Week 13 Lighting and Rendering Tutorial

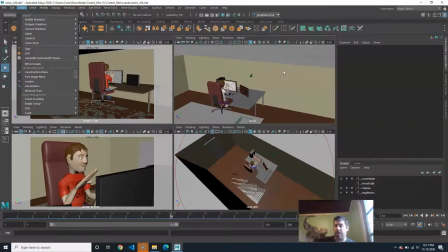20:27 So our key light, our main light, if you're using photography, right, which is the light that's your main light source, it's meant to light your figure, is your key light. Then you usually have everything in shadow that's not being lit by it. You use another light, or you use a bounce, like an object that reflects the light onto the dark area, and that's called a fill light.
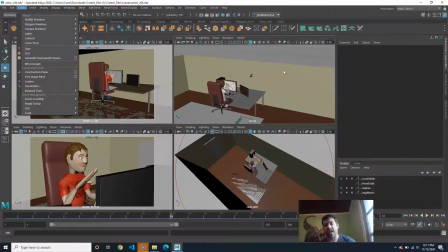20:46 It fills in all the black, so it's not entirely dark. And then sometimes we'll also do like rim lights or ring lights or whatever, and basically to let you point at the back, so that if anything is in shadow, you have like a highlight,
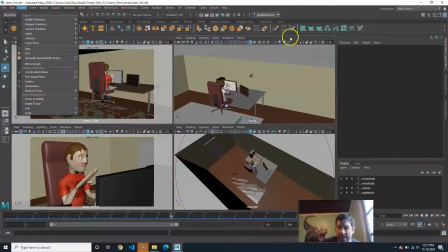20:59 like a rim of white behind them. I'm not going to worry about doing that. Instead, what we're going to do is just do lights, and we're going to do directional lights.
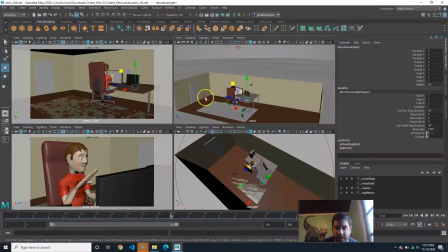21:06 And basically, these are meant to be like my bounce lights. Now, again, these actually don't matter where they are.
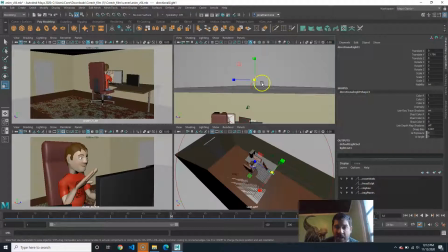21:12 I usually just put them where I can easily see them. So I'm just going to pull it up, and I'm going to scale it too. Scale really doesn't change anything about it. And what I want to do is I need to fill in the areas that are dark from this light here, this guy, right?
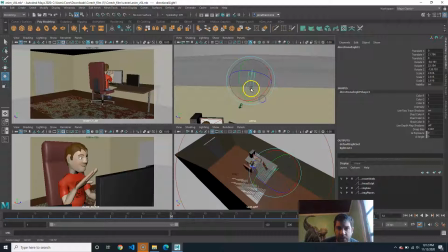21:26 So what I'm going to do is I'm going to rotate this, and I'm going to rotate it in an upwards and opposite angle. We'll say like that. And I'm going to go to my attribute editor here so I can change the settings.
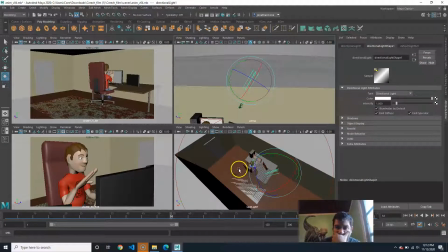21:41 And I'm going to go ahead and make this kind of a similar brown color. We'll go like this, because I'm picturing this is the light reflecting off of that. So we're going to go with that. And then the intensity is actually not going to be very strong. Let's do 0.4.
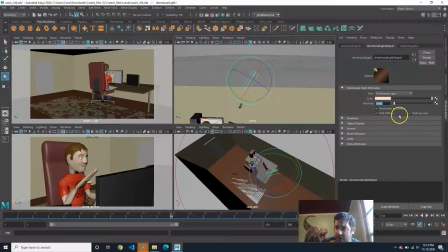22:01 And then the other thing I don't want to do is I do not want to emit specular. Specular is the highlights. I do want my key light to have it because I want it to have a shine from the key light, but I don't want my reflective lights to create shines. Otherwise, you'll end up with a bunch of specular highlights, and you end up with a lot of hot spots, and it doesn't look very good.
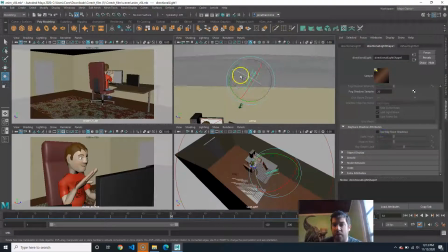22:20 Also, on shadows, I want to turn shadows off. I don't want this to create any shadows. Just the key light creates shadows. The key light's meant to create the shadows, and it's meant to create the highlights. This one is just meant to be a fill light.
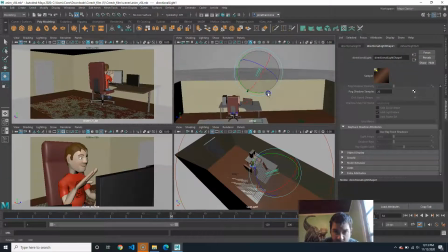22:32 Okay, so we'll create one first. So we'll call that one. Okay, that's kind of my main reflective bouncing off light. Let's just go ahead and see what that looks like. Let's actually click on this one, because we're probably going to need one for the other direction as well.
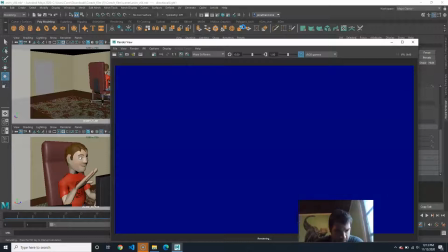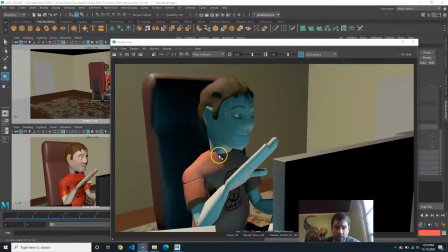22:51 And I'm going to pause it while it's rendering. I rendered the front, and I also rendered the back.
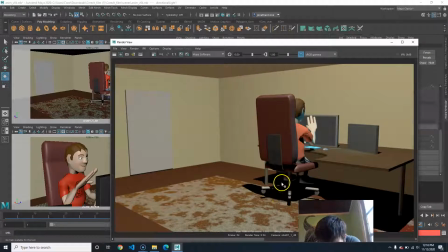22:57 So the back doesn't look too bad, but you can see it's still pretty dark right there because I made a light coming up.
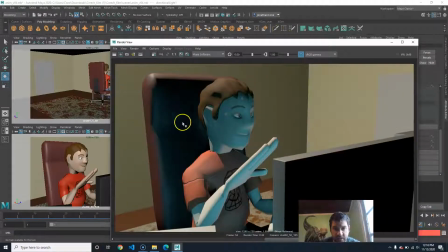23:01 So all that's really going to do is fill in some of these areas here, as well as this blue is also doing it. So between those two, you can see how this is like it's not pure blue here. That's because we have that other brown light, or that reddish brown light coming up. That's meant to represent this.
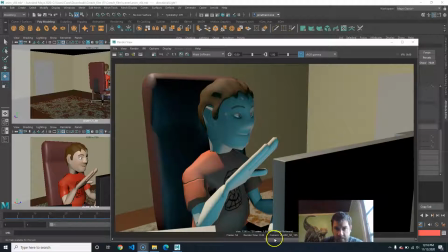23:21 So I need to do some more fills as well. So this one needs a little bit, and then this needs a little bit too.
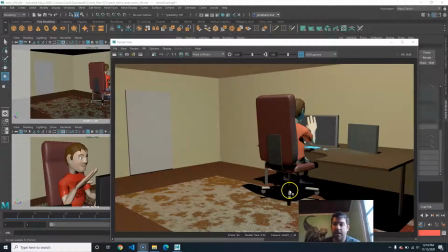23:28 So I still need to get something I need something to shine down on that. That's going to kind of counteract just this blackness.
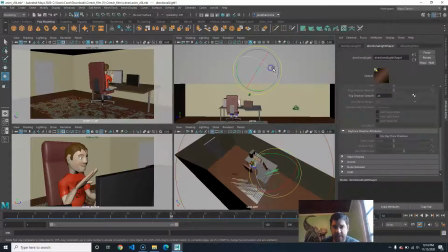23:34 So close that out. And I'm just going to take this light we already have, just duplicate, Control D, W. I'm going to move it over.
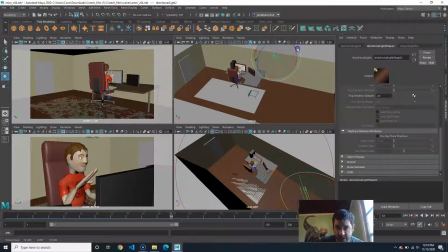23:43 And then what I'm going to do is I'm going to have it go this direction.
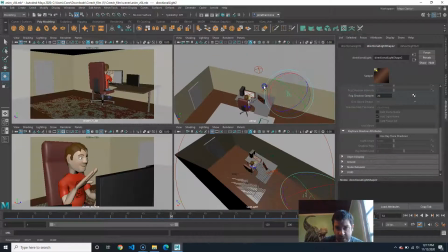23:50 Actually, you know what? The light's coming in that direction, so we're going to go this way. So, because see how the light's kind of coming down in that way?
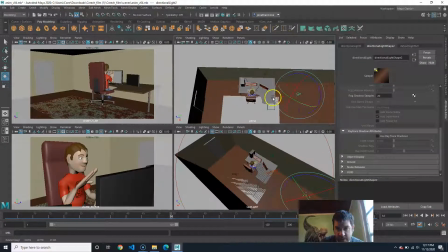23:56 So I'm going to have this one kind of coming down in this way, like so.
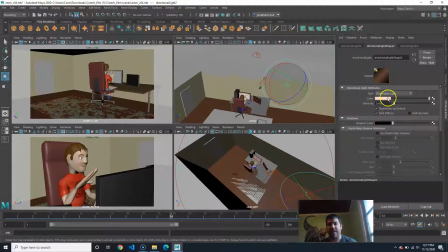24:01 And I'm going to have this represent more or less kind of ambient light, like maybe light that's from outside. So we're going to make this sort of a bluish, greenish kind of cyan color. And let's try 0.4 and see what that looks like.
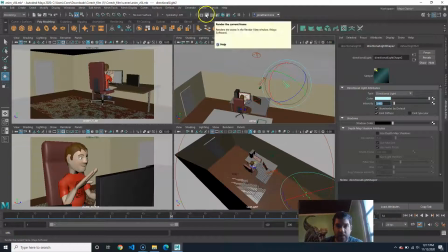24:17 So I'm going to hit render, and then I will pause it again, and then when it's done, I'll show you what that looks like.
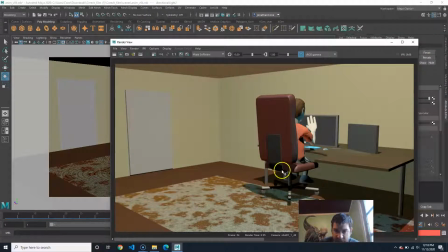24:23 So here you can see, right, by having that blue light, you see how this has a slight bluish tint to it, which is good because it helps the shadows recede and what have you. So generally speaking, I would say this shot's pretty good. I'm happy enough with this that's kind of completing the shadows.